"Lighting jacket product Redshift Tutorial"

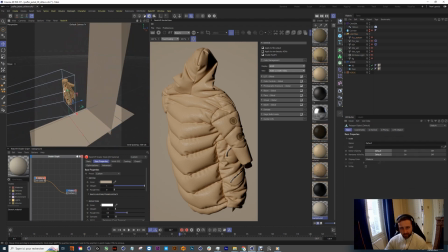So it's a very simple scene, as you can see, our puffer jacket here, plain background here, and a floor for reflection here. So my background got very simple texture with
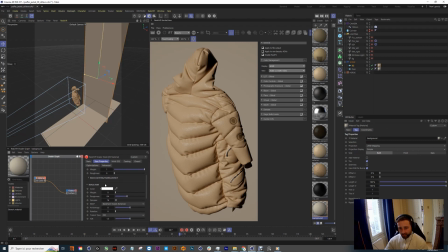just one color diffuse and no reflection, nothing, just diffuse color.
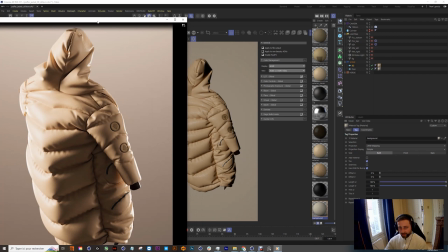And as you can see, this nice gradient is not made with texture, it's made with light.
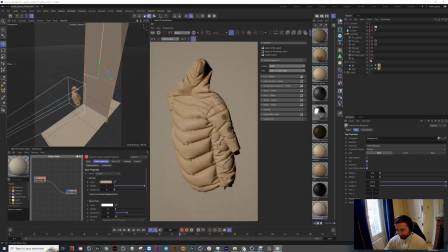We're using a light like here,
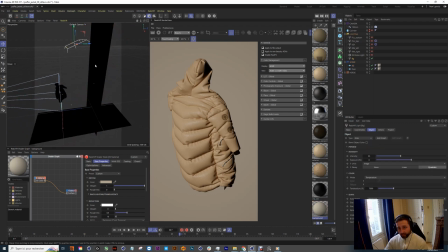place here, to jump here and to create this gradient. So very lighty here and dark here. we use a light because this way, let's press render to see how it looks.
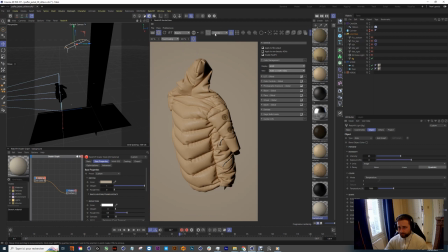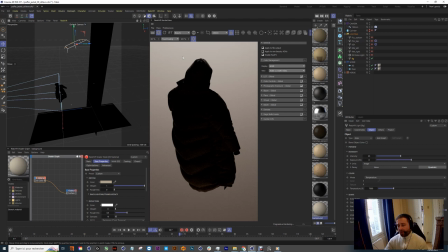Because this way, it's much more realistic and interesting. Because our gradient will be much more smoother as we use the texture.
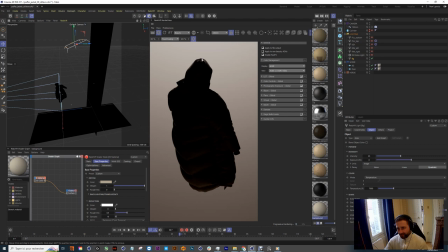And as you can see, there is some reflecting with product. And so the product and the background merge much more better together this way.
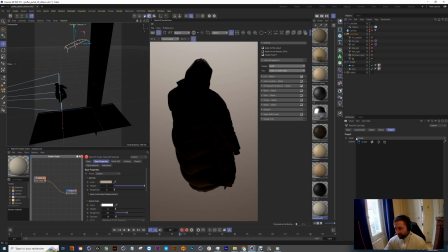As you can see in my BG light, I use the include mode and it's just interact with my scene. So my background and my floor. But as you can see,
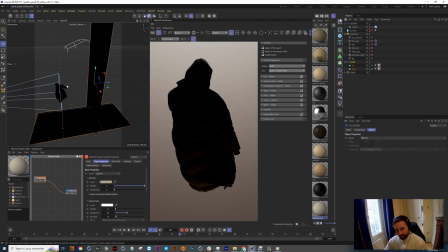some reflectivity because light bouncing on my plane and that makes this nice reflection on the top and bottom extremity of my product.
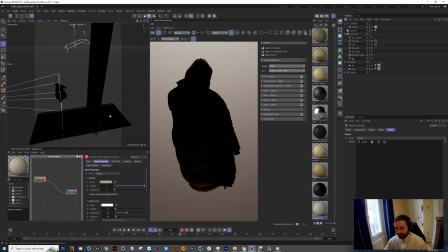Yeah, so I begin always with my light for my background. So I know where I can go next.
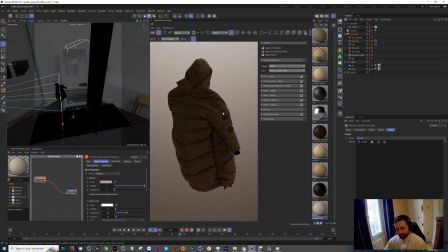After I've got a BG, dome light. I've got a dome light. If we go on our settings, very, very small intensity, just for give some reflection information to my product.
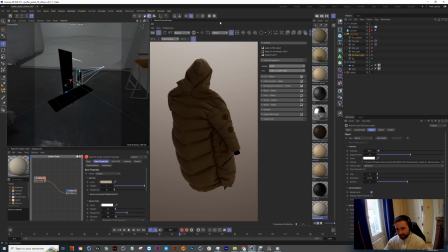Because, as you can see, it's very smooth dome light with some
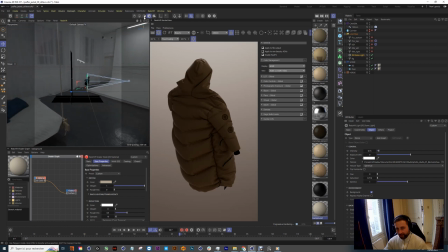information lighting from everywhere around the scene. It's not a strong dome light as we can use sometimes for our specific lighting. Here I'm using just for give some information. You see, I decrease a lot of my intensity and my saturation
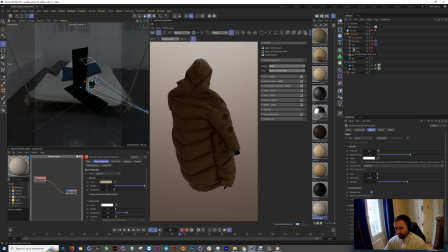because my strong lighting will be used with area light. So dome light for this kind, it just forgives some information. Next, I've got
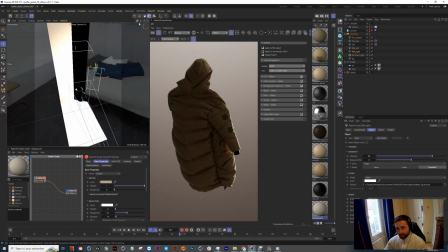a rim light to give this nice
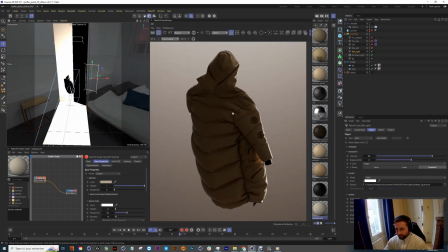line. So this line will intersect with product and give a little bit more understanding the silhouette of our product.
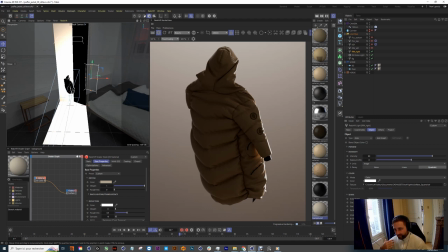So it will be much more good separated between background and our product.